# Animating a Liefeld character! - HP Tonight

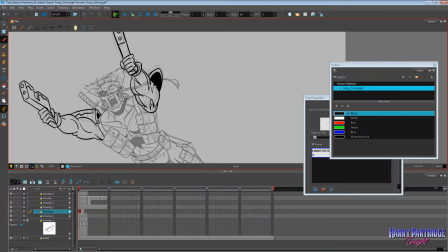[83:55]
So something like this to sort of give it that chromy, comic booky look.
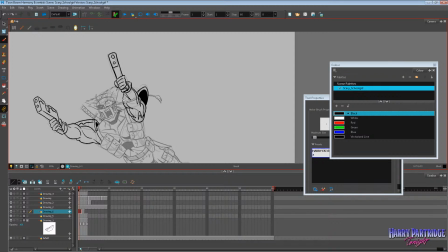[84:02]
I think that'll work okay. In fact, let's do like what Cable has. Good grammar, Harry. Let's do what like Cable has, and add some sort of ribbing down them there.
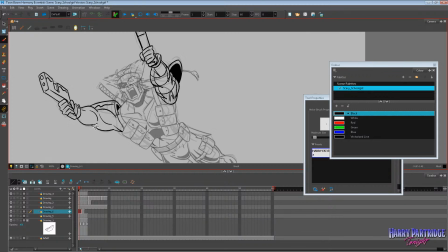[84:13]
I think that's pretty good too. And
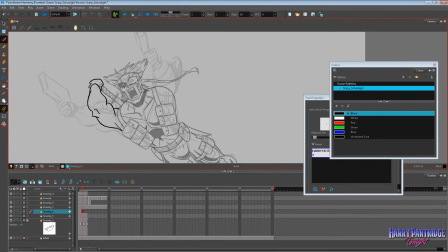[84:26]
so this is going to be the arms fully thrown back. Really bulge that muscle. And the shoulder pads would have to be squished in quite a lot by the force of that.
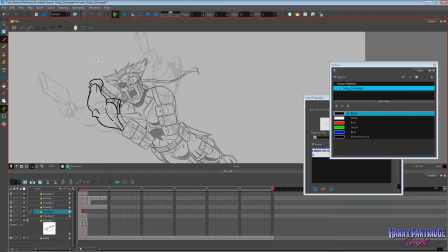[84:47]
And we'll just do that. Blam. Blam, blam, blam, blam, blam, blam. And then we'll add the effects on. I'll probably do that off the stream at some other time, but you know, there's going to be these big sort of flashes from the gun.
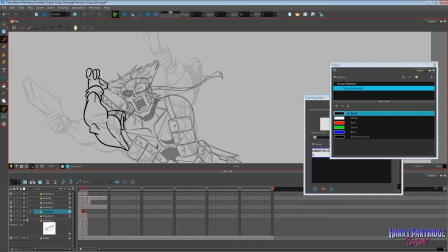In fact, it may even have to go behind his hair. That could be a tough thing to figure out in terms of layering.
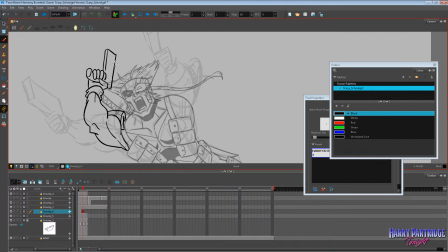[85:18]
That's a really difficult thing in animation, when something is both in front of and behind a certain layer. So of course, you've got the gun going behind his head, but also the gun is on the same layer as the arm,
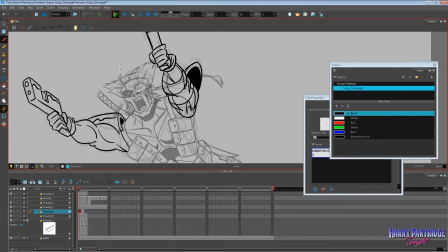[85:33]
and the arm is in front of the head because the arm is on the same layer as the shoulder pads, and the shoulder pad has to be in front of the chest, and the head is on the same layer as the chest. So I don't know. I may be able to avoid it. No, I can't, because the hair goes behind the head too. Haha!
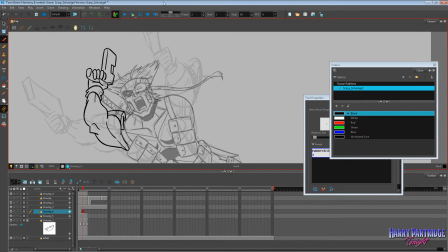[85:50]
Okay, that's going to take some work. It looks ridiculous.
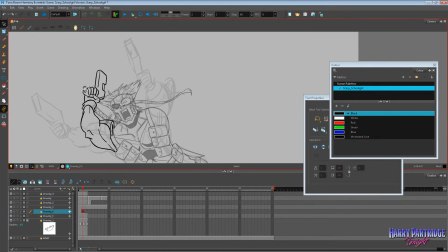[85:54]
Looks like a weird telephone that he's holding, but I think we can just about make it work in action. And remember, this character is very, very small on the screen. It's going to be very hard to read.
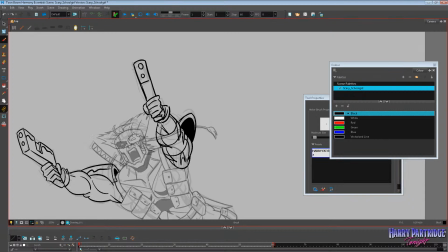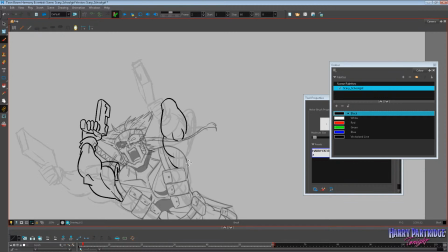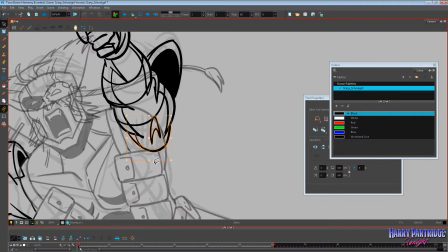[86:28]
Let's copy and paste this part of the arm actually, just so we get some nice sort of consistency with it. Let's cut into it slightly there so we don't go over the top of our little pouches that he's wearing.
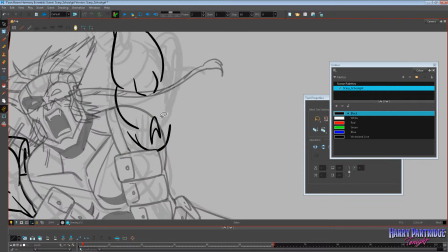[86:43]
Okay.
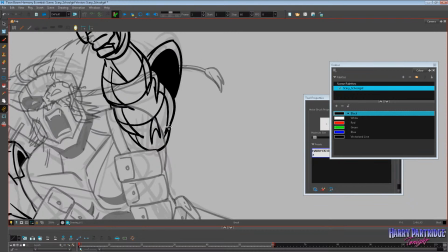Hey, Rebecca Kartsmark with the super chat. Thank you very, very much for that.
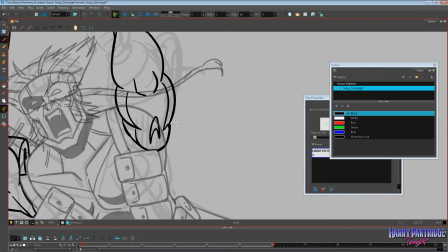[86:58]
It's extremely generous. Rebecca says, hope you're having a great day. I love your stuff. Keep up the good work.
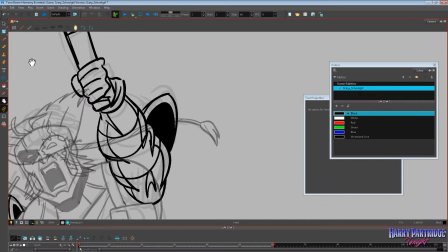[87:04]
Well, Rebecca, you've made my day 5 times better by sending me a super chat. Thank you very much. You covered some groceries that I went and bought today.
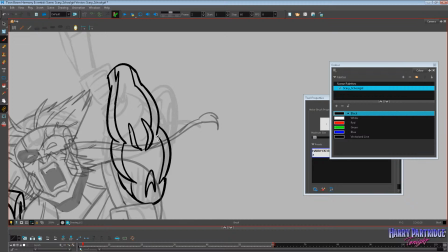[87:13]
I went to the supermarket and I was supposed to be going there as a responsible adult, you know, to buy protein and vegetables and stuff like that. And ultimately I did buy chocolate cereal and candy that looks like
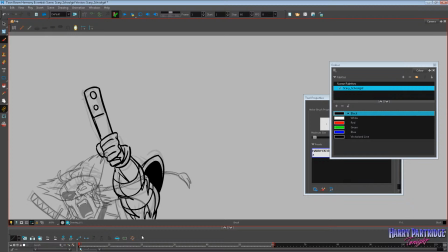[87:28]
snowballs and a type of hot chocolate mix that's flavored like alcohol.
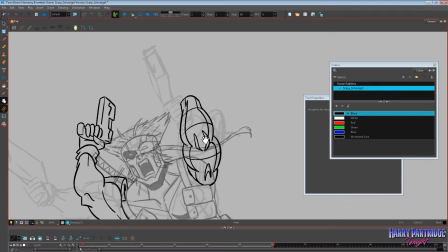[87:34]
I bought stupid things, very stupid things, which a man my age and
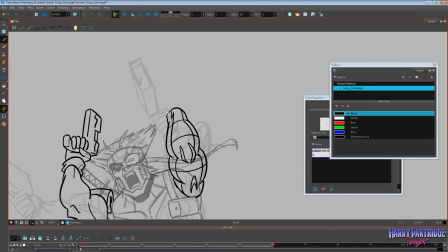[87:43]
my girth should probably not be buying. But hey, they're going to be fun to consume, no doubt. Hey, Chris, thank you for the super chat. Okay, Chris, you don't need to give me a super chat. You've already paid for the video to be produced.
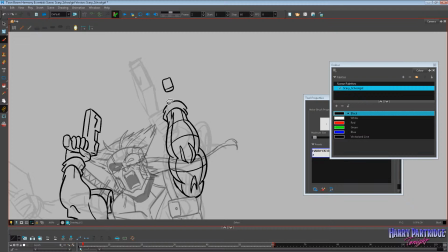[87:58]
Chris is paying for this intro. Chris, of course, being the presenter and producer of the Comic Trope series.